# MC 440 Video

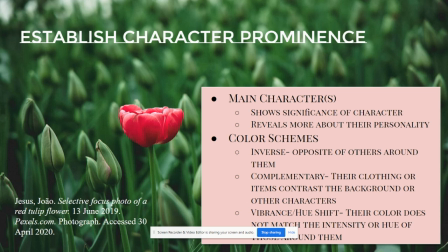[4:10]
And then you can also have a vibrance or hue shift, where their color does not match the intensity or hue of those around them. So if you have a main character that has a bright, lively, loud personality, you can have them wear an electric pink shirt,
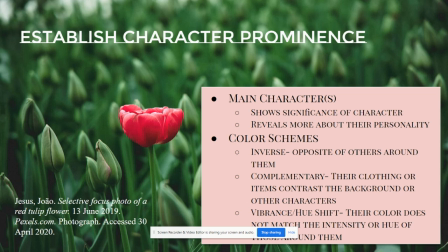[4:28]
and then those around them can be wearing a powder pink shirt or shirts to show that personality trait about them.
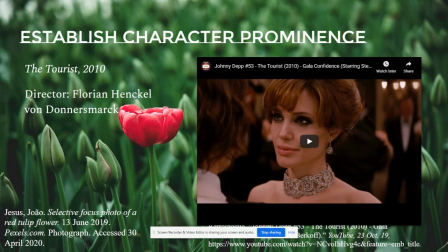[4:40]
A good example of this is a scene from The Tourist, which is a 2010 film directed by Florian Henkel von Donnersmarck. It is a romance thriller.
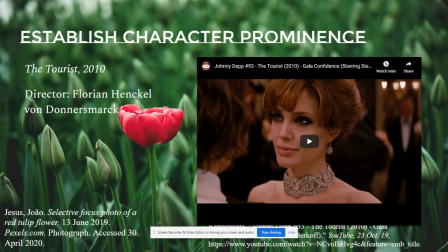[4:54]
Johnny Depp plays Frank, who is an American tourist who gets caught up in a romance with Angelina Jolie's character, who is part of the government trying to catch the notorious Alexander, and Frank keeps getting in the way.
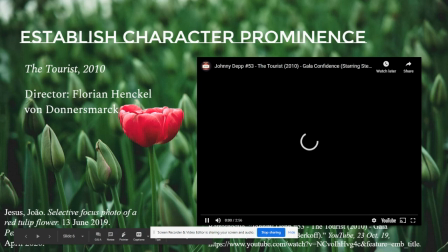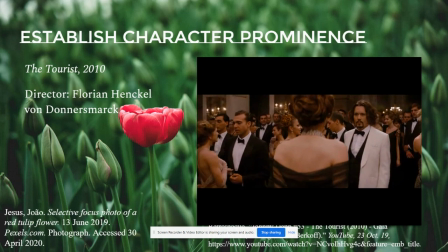[5:21] Frank.
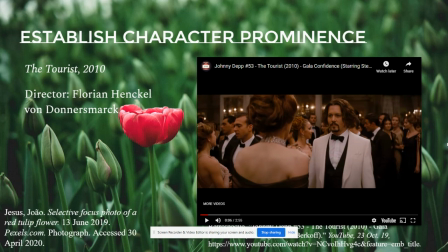[5:24]
You can tell right here that Frank does not belong at that gala, just by the way he's dressed. The gentlemen around him are all wearing black tuxedos, and he is wearing a white one.
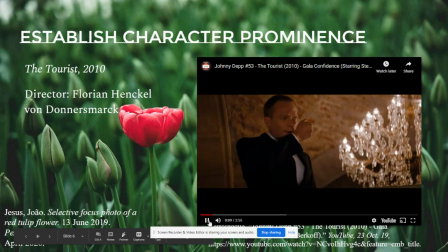[5:38] I don't bloody believe this, or I get them all out of here. You shouldn't.
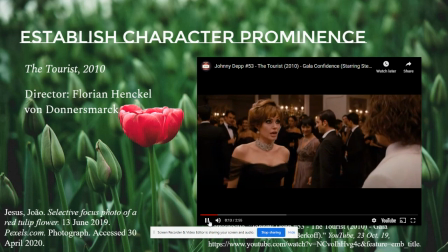[5:44] I can't, I'm sorry.
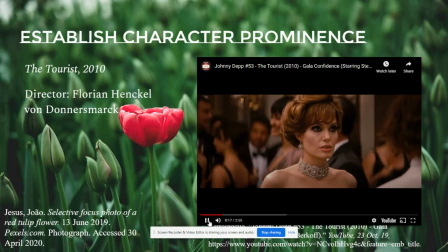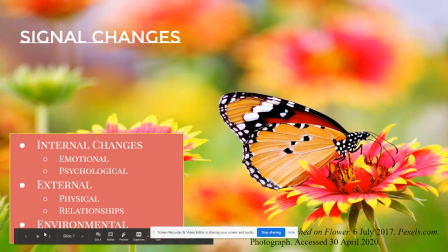[5:52]
Oops.
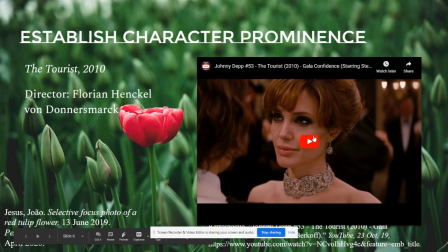[5:55]
One moment.
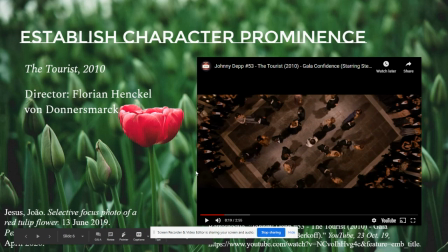[6:00]
This camera angle right here shows Alexander Pierce the significance that he doesn't belong with the people around him. He is wearing an inverse color scheme, and he's also placed in the center of the shot.
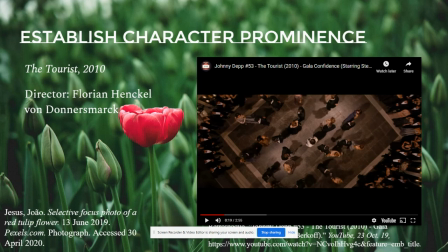[6:19]
That's not to do with color, that's more of character placement, but you can tell that he definitely does not belong where he currently is.
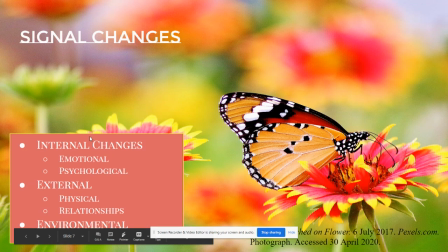[6:30]
Moving on, colors can signal changes. It's usually within a main character, and it can show internal changes which are emotional, psychological, such as coming of age or maturity. External ones can be physical or relationships with other people.
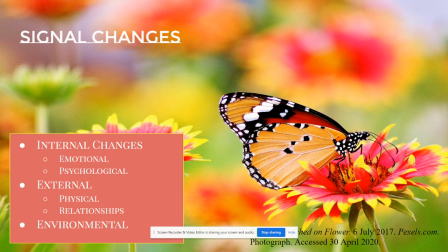[6:49]
Color can be used to show a breakup or a marriage or a character growing up. And it can also be an environmental change where the entire environment and setting changes.
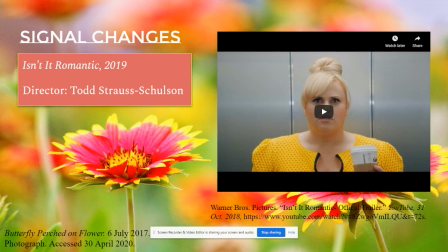[7:02]
Isn't It Romantic is a 2019 film starring Rebel Wilson, directed by Todd Strauss-Schulson. Her character has a very low self-confidence, and her life gets transformed, literally.
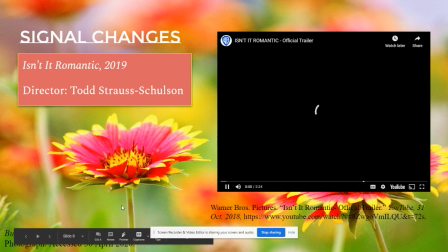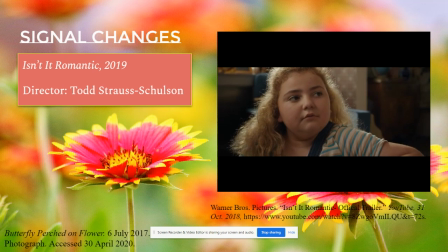[7:24] It's just a movie. You see, Natalie, life's not a fairy tale. Girls like us don't get that.
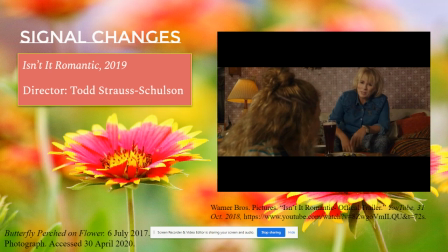[7:30] But why? Well, look in the mirror, doll. We're no Julia Roberts.
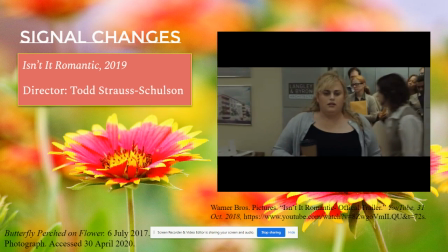[7:38] Every day is payday. Swipe my card, then What are we talking about? Natalie's saying that romantic comedies are bad.
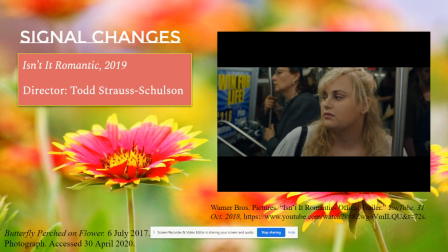[7:44] All those movies are lies. They're terrible pop songs. I think people would have an easier time seeing you if you were a little more open.
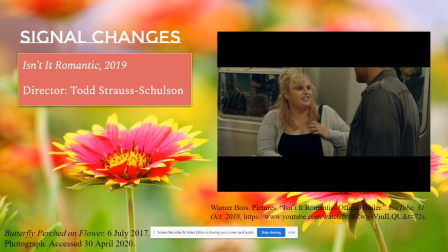[7:51] Hey, I'm Jack. Natalie. Give me the purse!
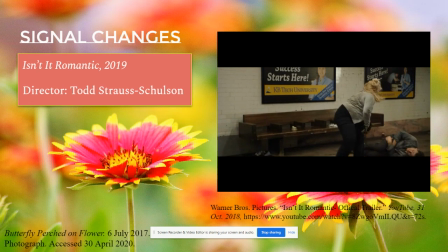[7:58] Why does this shit always happen to me?
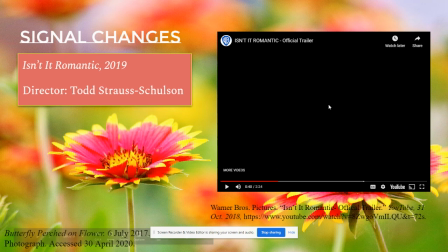[8:02]
Before I show you the rest of the trailer, I want to point out that her environment, like I discussed in the first part of this PowerPoint, is dull and gray, which represents her internal struggles